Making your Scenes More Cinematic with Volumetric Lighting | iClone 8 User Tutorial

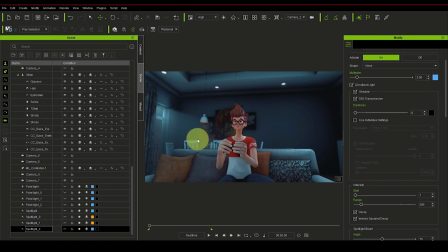12:43 So you can see the volumetric light from this window and from this lamp, all in the scene. There's something I want to do. I noticed that this wall is kind of looking very, very boring. I need it to be have depth and be more interesting. So let's create a point light here.
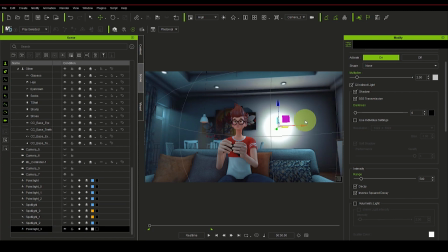13:03 What I'm putting here is not volumetric light here, but it's just part of things, tips or techniques you can use to give a scene nice look and depth.
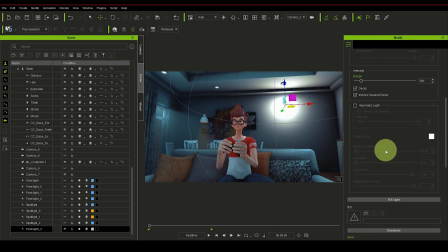13:14 So I'm going to go to the modify panel under this point light, put a texture, the IES, and let's go.
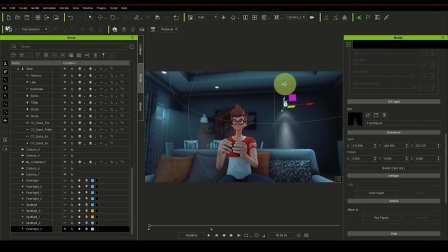13:23 There are a lot of textures here. Let's go with tracking. So what I'm trying to do here is trying to make it look like this spotlight is giving, is illuminating this part of the wall. So you can see it there.
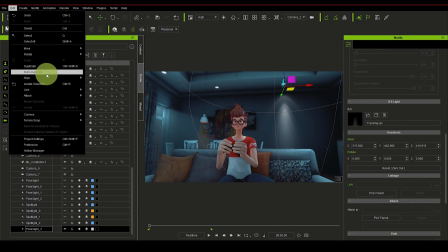13:40 So let's duplicate it and put in the other light from the ceiling.
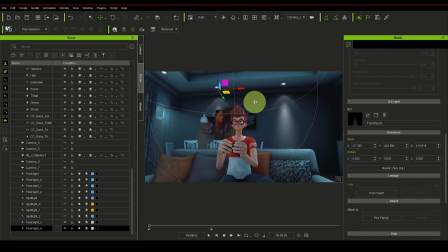13:48 So this is another one. You can now see it. Let's save it. It's giving the scene this nice, make it look interesting instead of just a boring plain wall without anything happening.
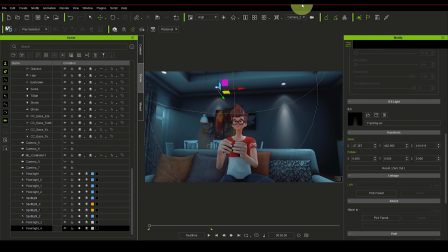14:06 So this is how we get this here. And let's try it for a different angle,
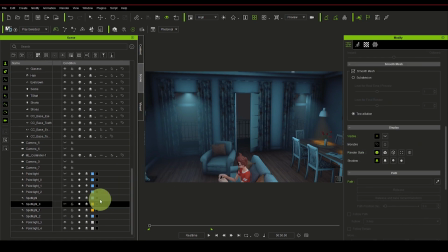14:15 trying to
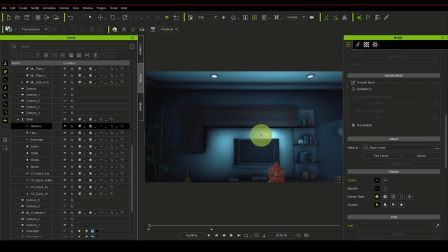14:24 I'm still going to use the same technique. I've just feel this wall is too plain. So let's create light, point light here also, and give it that texture.
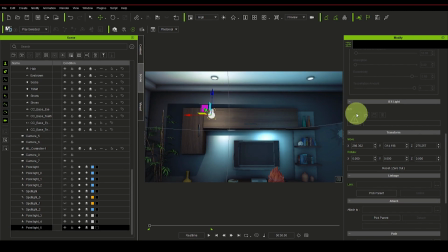14:41 Let's come here first, and we'll come to the modify, the IES.
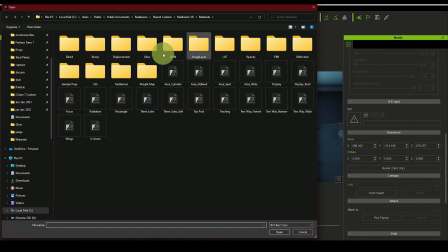14:48 Let's go with tracking. Don't forget there are lots of texture you can use,
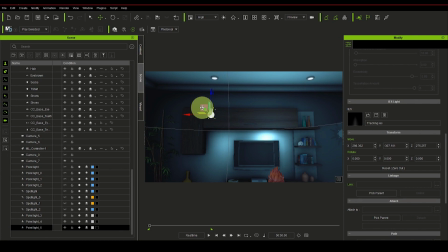14:55 but I'm just working with the tracking effects. Mind you, the effect won't show till the light is close to its surface, till it's casting on its surface. That's how it works.
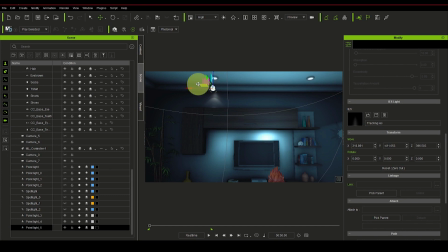15:15 So it just depends on how you want to show it. Now let's duplicate this also. and put one here.
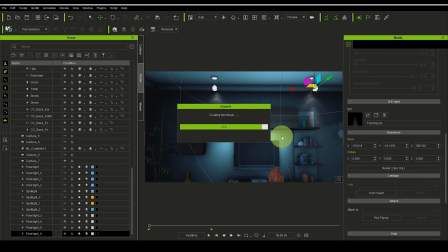15:32 So you can see it looks very nice instead of just a boring wall.
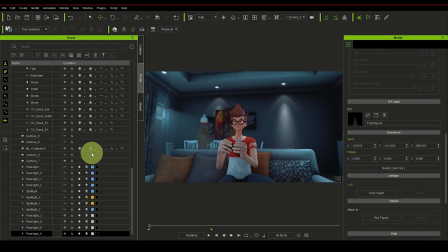15:39 And so there you have it. This is how you enhance your visual scene in iClone 8 using the volumetric effects, lights, and
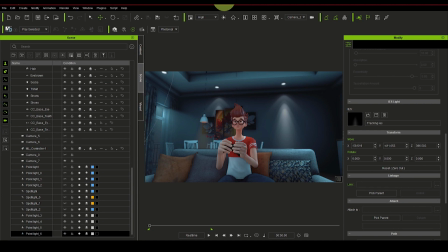16:00 different textures on the light. So this will give your scene more depth, make it more interesting,
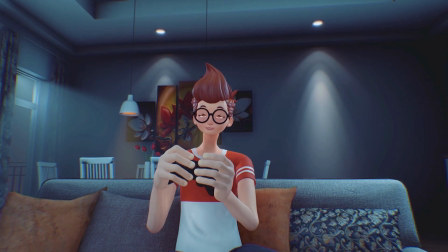16:06 and it's not going to make it plain and boring.
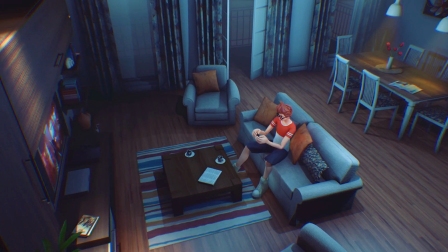16:12 So I hope you enjoyed this tutorial,
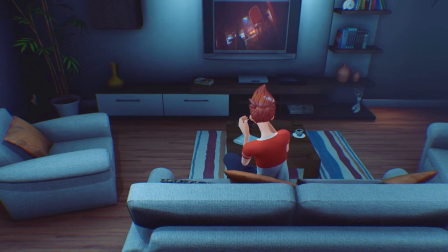16:14 and I hope you start making wonderful projects with the new iClone 8 and explore these new features to enhance your project.
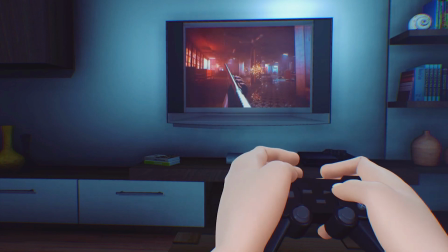16:22 Thank you for having me.